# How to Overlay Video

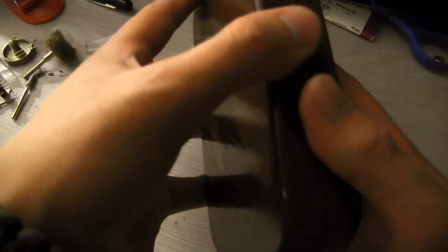0:00 This is a really simple effect. I figured I could show it to you in like 10 minutes. Actually, it took like 40 minutes to make this whole video.
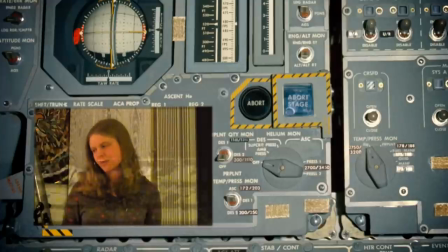0:05 But yeah, here it is. This is a useful effect for filmmakers because there are a lot of instances where you need to overlay footage
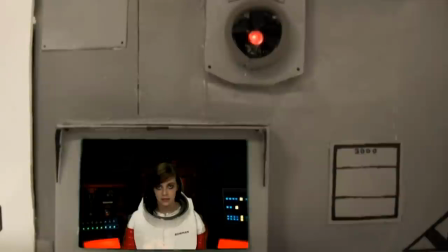0:12 onto a prop screen or an actual television screen just for the purposes of your storyline.
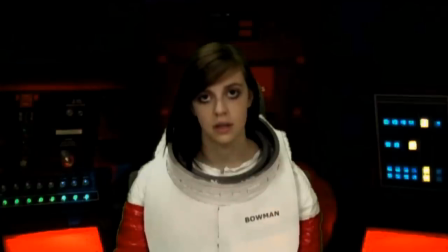0:17 Whether it's a science fiction story or maybe you just want a character reacting to a newscast, but you have to put in your own fake little newscast.
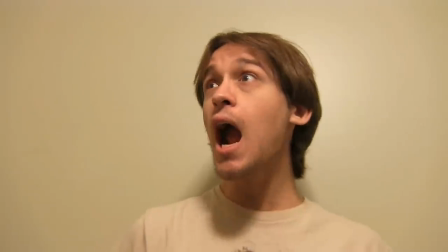0:25 So today I'm going to show you how to overlay footage. First, get the footage you want to overlay. Next, grab the footage of your prop screen.
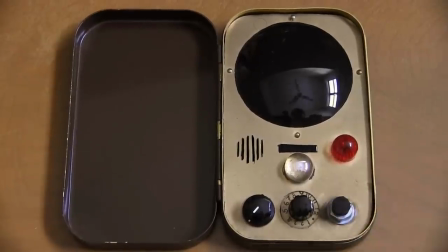0:30 Make sure there's no camera motion, otherwise you'll need a motion track, and I really don't want a motion track.
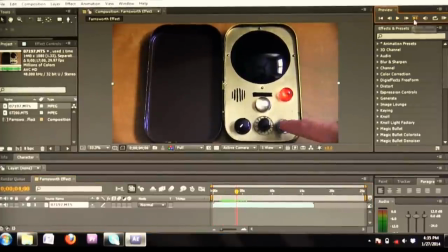0:35 Then bring the footage into After Effects. If you try this effect with a normal rectangular screen, then you might not need After Effects.
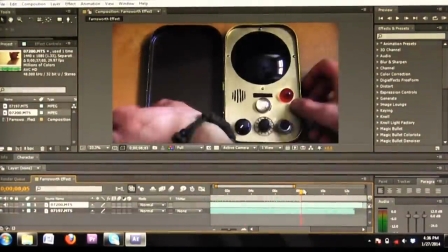0:41 Bring the footage into the timeline and adjust the start and end points of your overlay clip so that it matches the action of your other footage.
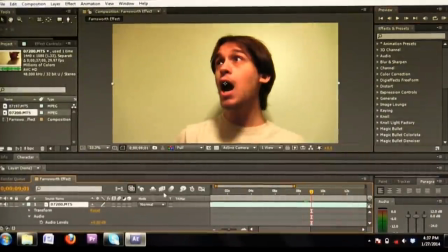0:47 I shut the sound off of my prop footage because it's just unnecessary. Now that the overlay footage is where I want it, I'll rescale it to match the size of the screen.
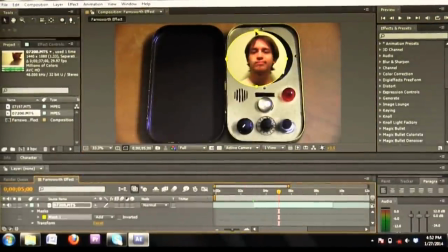0:53 Now for a circular screen, you'll need to use an elliptical mask. Position it accordingly and feather the edges at about 350.
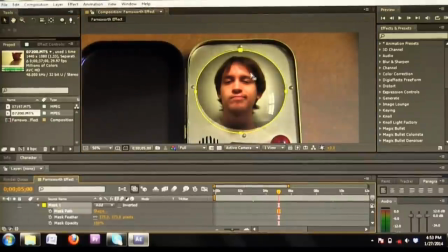1:00 This will create the illusion that the image is being projected onto the inside of the screen as if it were a real CRT screen.
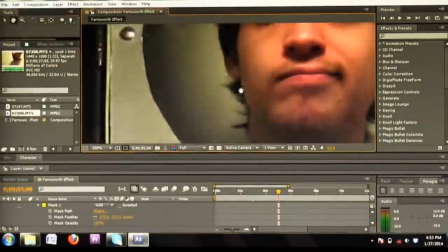1:06 Notice how you're still seeing some of the glare on the glass? Reposition the mask so that the feathering doesn't extend beyond the screen's edge.
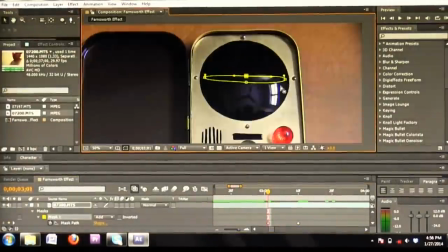1:12 To make it look like it's turning on, you have to animate the mask using keyframes.
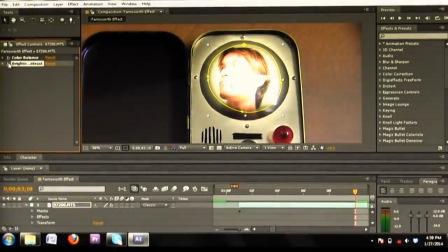1:16 If you remember those old CRT screens, you used to get this big flash of light and then the image would slowly come into focus.
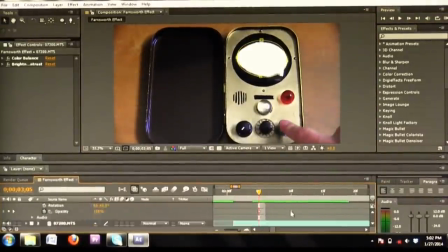1:22 So I duplicated the footage for the first 10 frames, brightened it as much as I could, and then had it fade out by dropping the opacity.
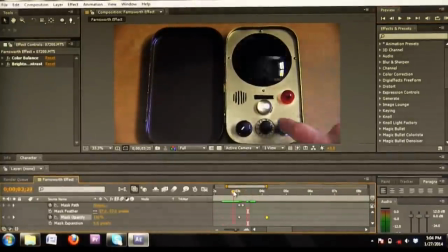1:28 I spent a lot of time fine-tuning this. Like 10 whole minutes. It was crazy.
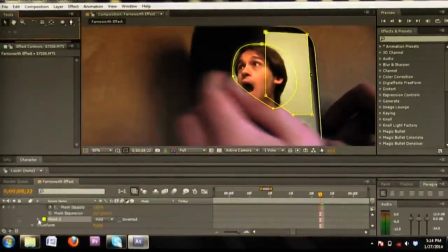1:32 Now this particular prop turns off by being closed, so I had to create a second mask to prevent the image from showing through the cover.
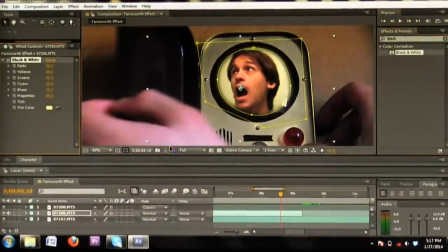1:39 And of course that mask had to be keyframed. Lastly, you want to make the footage match the screen that it's being overlaid on.
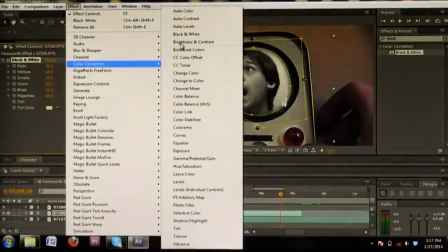1:44 That's what will really sell this effect. The mythology of this prop was that it was built in 1929, shortly after Philo Farnsworth invented the television.
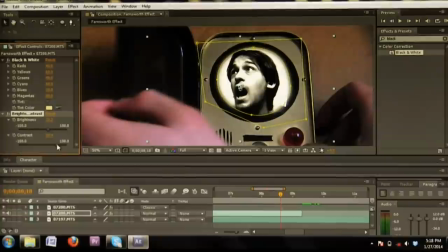1:51 Which is ridiculous because Philo's first television was like the size of a dresser and had a screen about the same size as this prop.
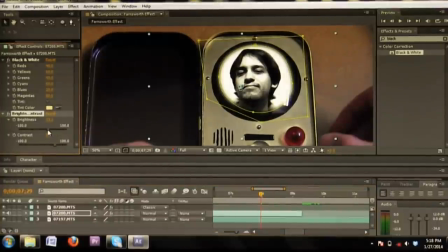1:57 But it's a show. Anyhow, using that information and reference footage from the show, I made my footage black and white and bumped up the contrast to match.
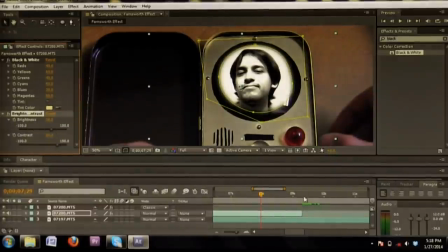2:05 Here's the final clip.
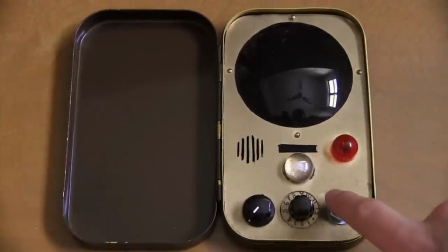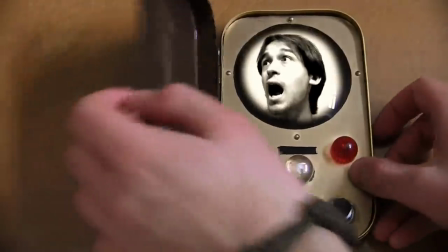2:12 Yeah. No!
Okay, hope that helps some aspiring filmmakers.
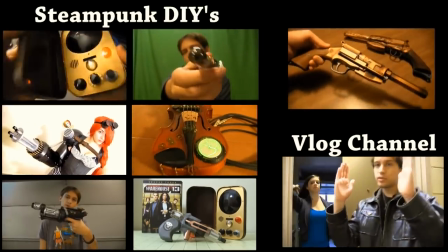2:17 Thanks for watching. If you want to see more tutorials, you can follow these links, or you can check out my vlog channel right here, or you can do whatever you want because free will.
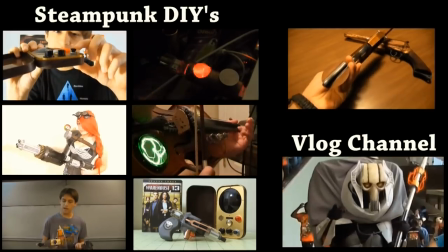2:24 It's awesome. Later.
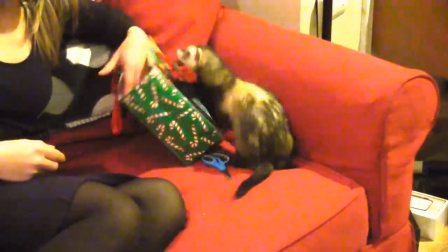2:31 Oh, that's hilarious. He wants to see what you got.
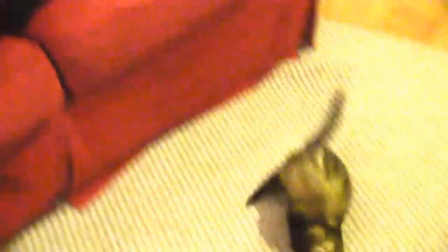2:36 Boofass. Oh, Boofass. Check out. Hi, Pepe. How do you feel like? Okay.